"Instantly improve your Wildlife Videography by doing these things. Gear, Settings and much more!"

Good morning. I'm out on the mountain this morning looking for whatever wildlife I can find to photograph and hopefully even get some video footage of.
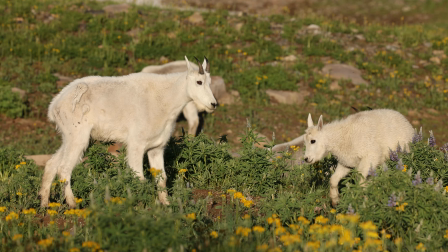Over the years, spending so much time out with wildlife, camera in hand, I've learned a lot when it comes to wildlife photography and wildlife videography.
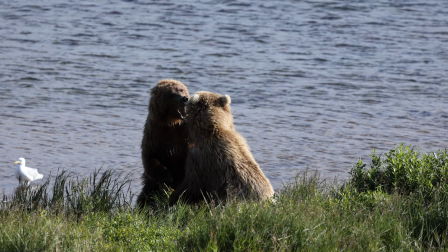As cameras progress, more and more people are getting into videography.
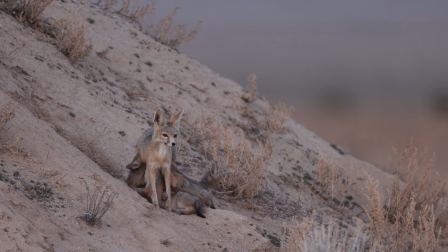So today I wanted to share some things that I've learned over the years, some tips that will help improve your videography skills. Some of these tips will be pretty basic, while others may be some you've never heard before. We'll cover everything from compositional tips to gear and camera setting related tips. Well, without further ado, let's jump right into it. We'll start with a fairly simple compositional tip, and the same thing applies to your wildlife photography as well.
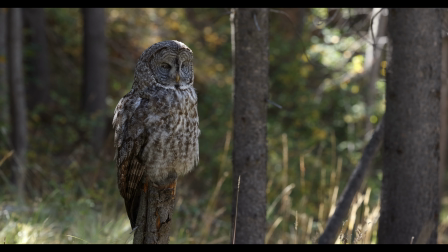Give your subject room to move. So what do I mean by that? We can all appreciate those extreme close-ups of animals that show every detail.
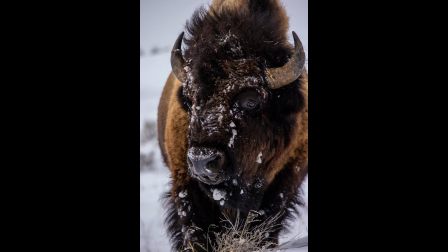Many photographers talk about filling the frame with your subject. While that is nice, when shooting photo or video, especially a moving subject,
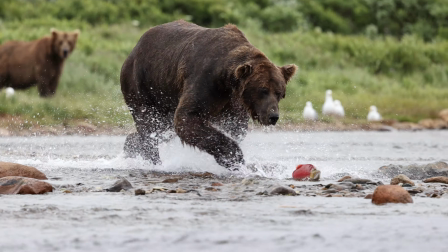you want to zoom out a little bit to give the animals room to move within the frame.
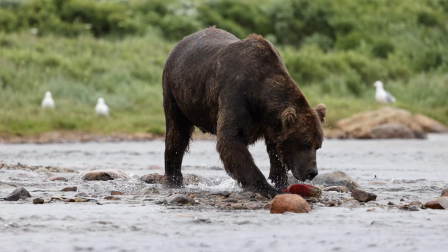By doing so, you give yourself some wiggle room and will avoid having your subject exit the frame in
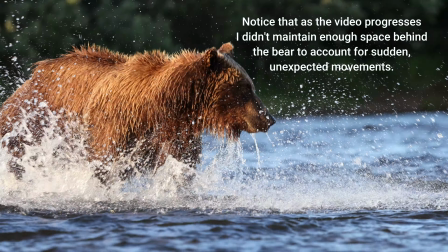case the animal does something unexpected like changing direction or abruptly speeding up or slowing down. Unfortunately, there have been so many times that I've been filming some incredible behavior only to never use that video clip because I end up clipping the animal off halfway through.
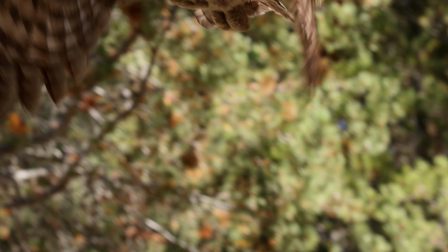If this were to happen while taking a photo, you can usually come up with a creative crop that still yields an amazing photo.
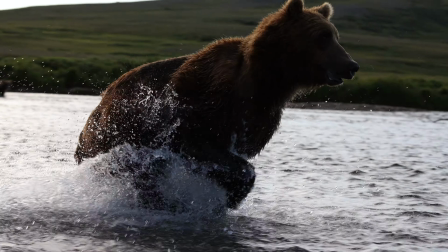This becomes incredibly difficult to do with video as you're dealing with a whole sequence of frames, not just one.
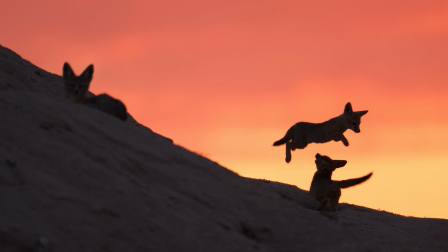So zoom out a bit and give your subjects room to be wild. Another mistake that I've made too many times is not leveling my tripod head before I start filming.
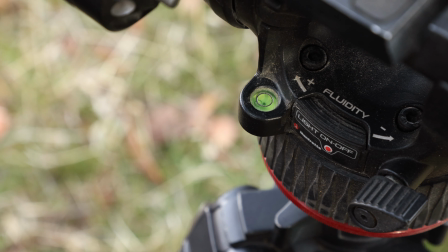If your tripod head is not level to begin with and you begin to pan a moving scene or subject,
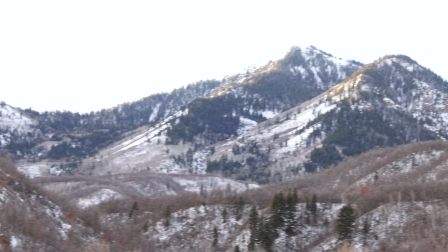your resulting video will become increasingly crooked as you pan. So before you start filming, take the time to make sure your tripod is level.
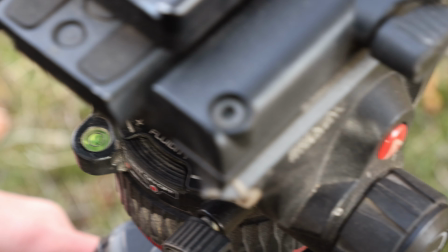Some fluid tripod heads, also called video heads, have a quick leveling feature that can come in handy in a pinch. If you'd like to learn more about fluid tripod heads, I've got a video about just that. I'll put a link to it in the description below and you can check it out after this video if you'd like.
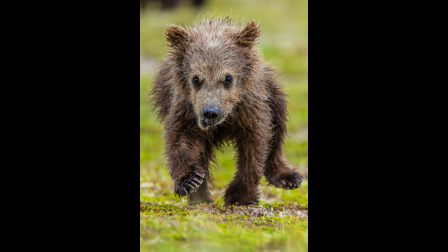Now, many of you may not use tripods in your wildlife photography, or you may not want to get an additional tripod head just to run video.
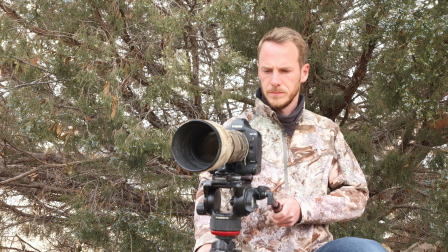First of all, I highly recommend using a tripod if you're going to get into videography, but if you're totally against it, at least consider doing the following.
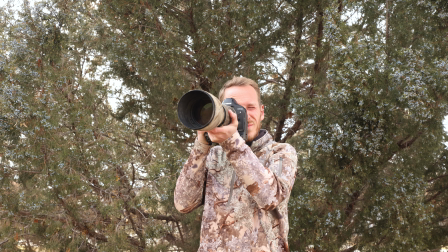If you don't want to use a tripod but still want to run video, I highly recommend you shoot in slow motion.
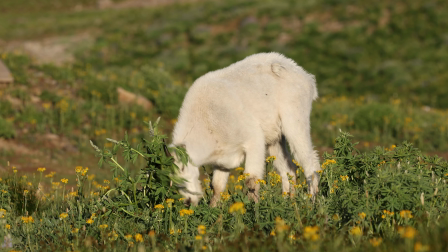Slow motion video is extremely forgiving when it comes to camera shake,
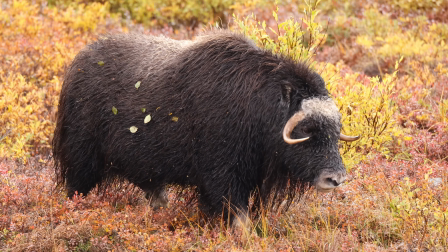and with enough practice it can be very difficult to tell that no tripod was even used.
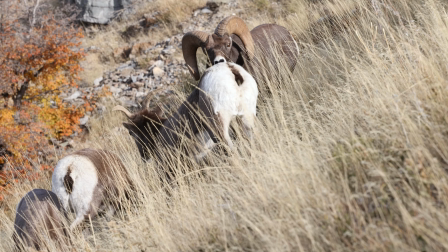On the other hand, filming standard video without a tripod can be very distracting as every little movement is evident to the viewer. I'm not saying mastering this technique can't be done, I just think you're far better off shooting with the tripod or shooting in slow motion handheld.
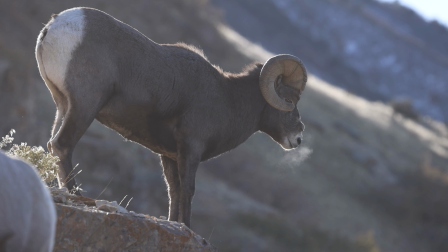Slow motion also looks amazing and can be more engaging for the viewer as long as the clip doesn't drag on too long.
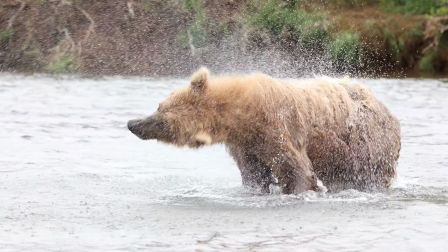I have the tendency of doing this and it's something I'm trying to fix. While we're on the subject of standard video and slow motion, let's talk for a second about shutter speed and frames per second.
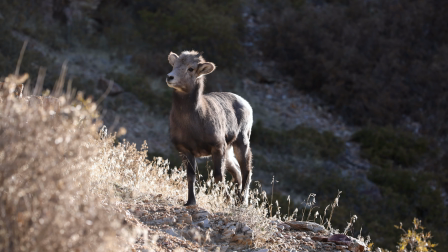As a general rule, when shooting video, you want your shutter speed to be approximately double what your frames per second is set at.
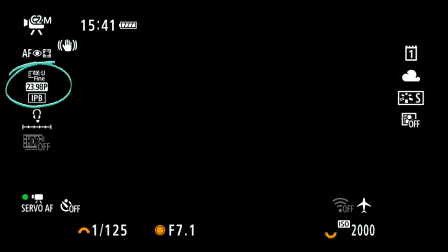For example, if you're shooting standard video at 24 frames per second, set your shutter speed at 1/50th of a second.
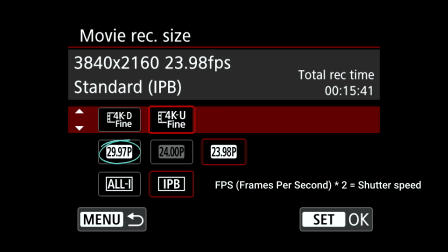If you're shooting at 30 frames per second, then set your speed to, yep, you guessed it, 1/60th of a second.
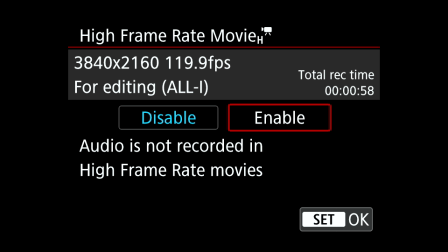When I shoot in slow motion on my Canon R5, my option for frames per second is approximately 120.
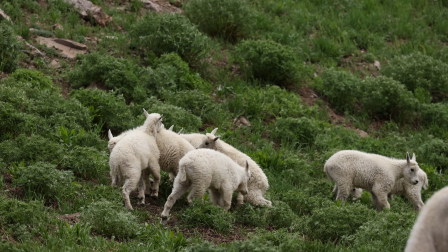I'm going to double that and choose the closest shutter speed to that number, which is 1/250th of a second.